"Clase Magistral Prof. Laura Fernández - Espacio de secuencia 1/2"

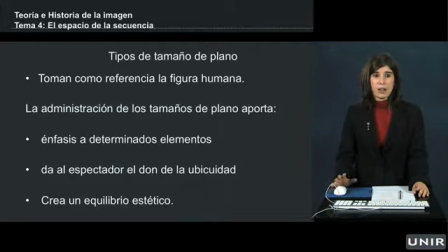241s
Así podemos pasar de un gran plano general en el que se nos presenta un gran paisaje y la figura humana queda muy empequeñecida respecto al tamaño de éste o podemos llegar al otro extremo que sería el primerísimo primer plano,
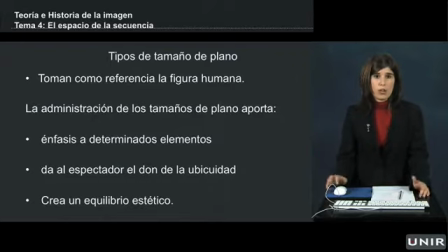256s
que sería un plano detalle del rostro de una persona o incluso de sus manos, etc. En este caso, la administración de los tamaños de plano aporta a una película, por un lado,
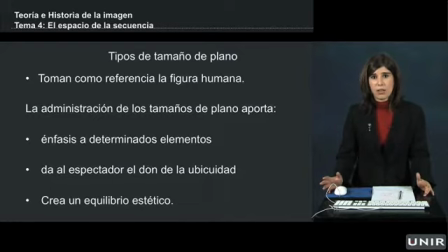271s
énfasis a determinados elementos, ya que la diferencia de tamaños hace que podamos destacar ciertos elementos respecto a otros. aparte el director a través de la dosificación de los tamaños de plano aporta al espectador el don de la ubicuidad nosotros siempre vemos
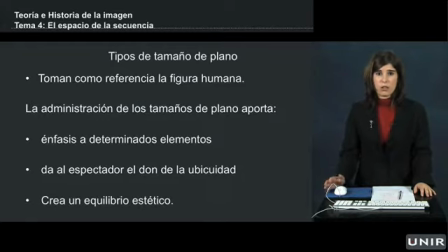289s
la acción desde el mejor sitio posible ya no es como el teatro que únicamente podemos ver la acción desde nuestra butaca en este caso en el cine nosotros siempre veremos la acción desde el mejor sitio posible, desde la mejor butaca aparte la dosificación de los tamaños de plano crea un equilibrio estético Como toda obra artística,
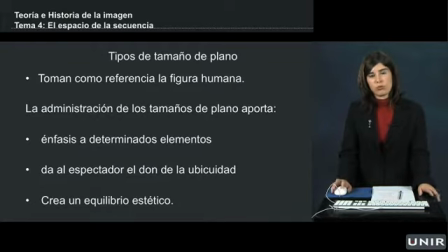308s
su estructura tiene que ser armónica, su composición, y esta dosificación de los tamaños aporta ese equilibrio estético.
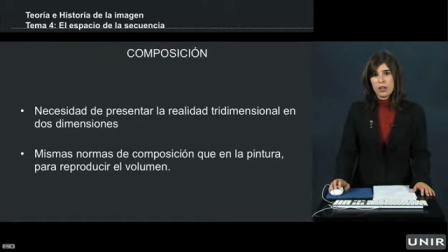319s
El siguiente elemento del plano que vamos a analizar es su composición. El cine ha heredado de la pintura y de otras artes su necesidad de representar una realidad tridimensional en un formato bidimensional.
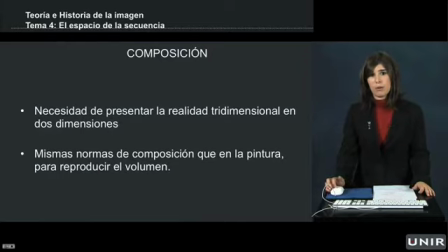333s
por ello necesita aplicar las mismas normas de composición para reproducir el volumen en las mismas normas de composición, por ejemplo, de la pintura o la fotografía.
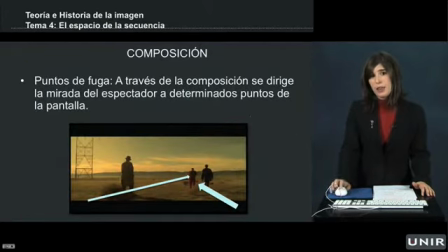342s
En este caso, por ejemplo, vemos cómo el cine ha heredado la pintura, la necesidad de presentar la realidad a través de puntos de fuga, de perspectivas que destaquen un punto de fuga, es decir, nuestra composición de elementos guía nuestra mirada hacia el elemento importante de la composición.
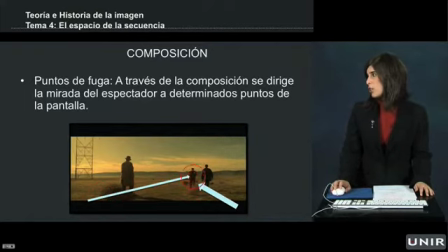360s
En este caso vemos como el personaje de rojo es el que quiere el director que reciba toda nuestra atención a través de los desplazamientos de los otros dos personajes. Como vemos forman una especie de triángulo.
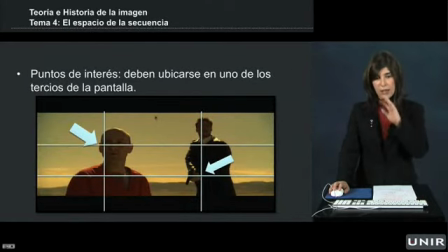374s
Otra norma de composición fundamental en el cine es la composición en función de los puntos de interés. Si nosotros dividiéramos la pantalla en tercios, tanto vertical como horizontalmente, encontraríamos que el centro de la pantalla está delimitado por cuatro intersecciones.
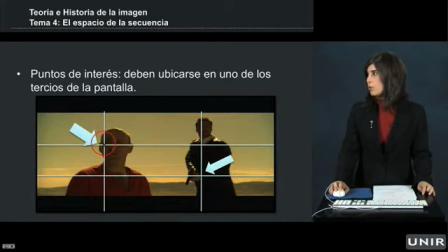390s
Estas intersecciones son los puntos denominados puntos de interés en donde deberemos ubicar aquellos elementos que queramos destacar dentro de la composición. Así en este plano de la película Seven de David Fincher vemos como el rostro del personaje detenido se encuentra en
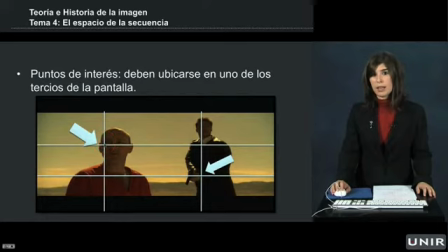409s
el primer punto de interés que es fundamental ya que ese punto de interés debido a que nosotros leemos en nuestro alfabeto occidental de izquierda a derecha, este es el primer punto de interés que el espectador se encuentra al enfrentarse a un plano. Vemos entonces aquí está el rostro del primer personaje,
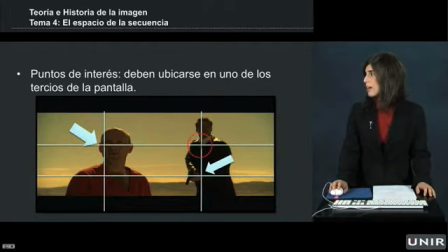427s
el rostro del segundo aparece muy cerca del segundo punto de interés de la pantalla y por otro lado tenemos como la pistola que es el elemento amenazante, el elemento por el cual este personaje tiene detenido al otro, está en el último punto de interés.
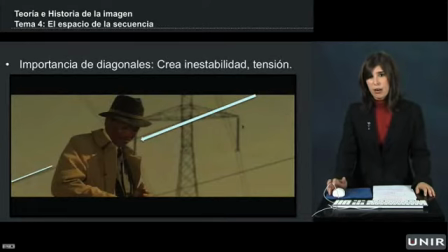443s
Así también debemos destacar la importancia de las diagonales, al ser un formato rectangular, la diagonal, lejos de crear simetría en este plano, por ejemplo, lo que quiere es buscar la inestabilidad, la tensión. Por así decirlo,
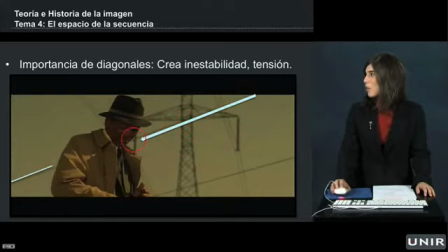459s
vemos cómo estos cables de alta tensión cruzan el espacio de tal manera que parece que atraviesan al personaje. Esto es así porque este plano se corresponde con el momento del clímax de la película. Es el momento que este personaje vive el momento de mayor pánico. Si veis la película ya veréis de lo que os hablo.
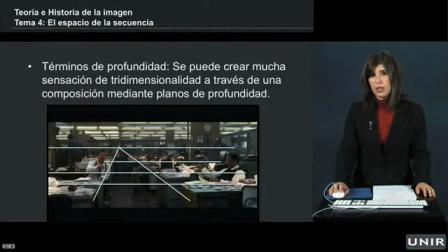479s
Después ya vemos cómo la composición en términos de profundidad es también fundamental, ya que a través de términos de profundidad, como aquí vemos representados con las mesas, las mesas van creando términos y términos y términos que nos expresan la profundidad de este espacio,
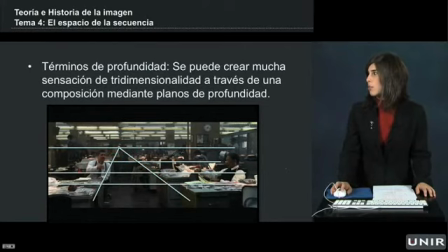494s
nos expresan el volumen. Esta composición en términos de profundidad ha hecho que el
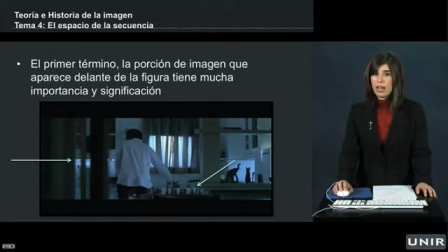501s
primer término y el último término tengan mucha significación dentro de un plano. En este plano, que también pertenece a la película Seven, vemos cómo se nos presenta el personaje principal. Este personaje se está preparando para ir a trabajar, espulcro, ordenado,
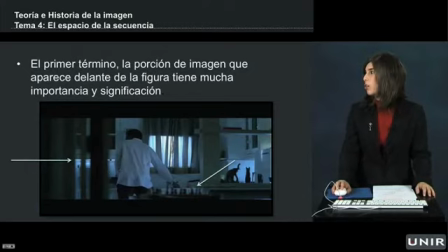515s
meticuloso, hasta en cómo se prepara el desayuno. y esta ajedrez que tenemos en primer término, desenfocado con lo que nos está dando una información, por así decirlo, subliminal, nos está queriendo dar a entender que es un personaje con mucha capacidad para el reto, inteligente y paciente.
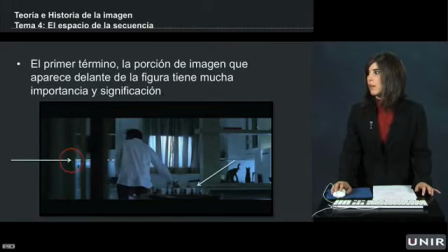534s
Esta puerta, en cambio, que se transparenta, lo que nos está dando a entender es que este personaje tiene dos caras, Tiene una faceta que enseña al exterior y una faceta que se guarda para sí. Por ello no le vemos claramente, le vemos a través de un cristal.
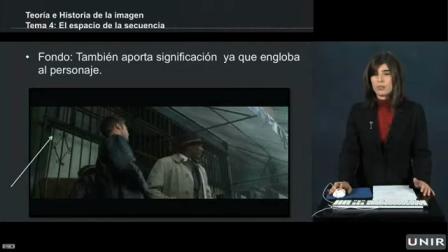552s
El fondo en un plano también es muy importante ya que afecta al personaje. Estamos entrando en lo que decíamos al principio de cómo la planificación está caracterizando a los personajes, cómo aporta valores a las situaciones en las que se encuentran.
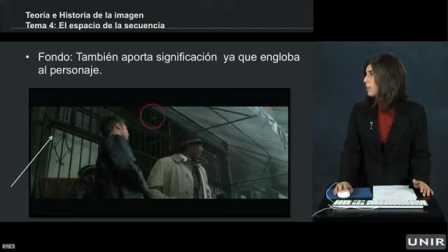568s
Aquí vemos cómo el fondo nos está presentando esta reja que ocupa toda la pared de la pantalla. En este caso, este fotograma representa una secuencia que es un plano secuencia en la que estos dos personajes se desplazan por delante de toda una pared llena de rejas.
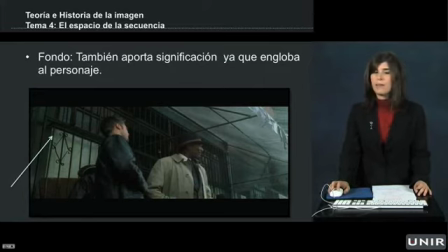588s
No está dando a entender que estos personajes están fuera de la zona segura, o sea, la calle es una zona peligrosa de la que hay que protegerse, por eso tiene rejas las casas.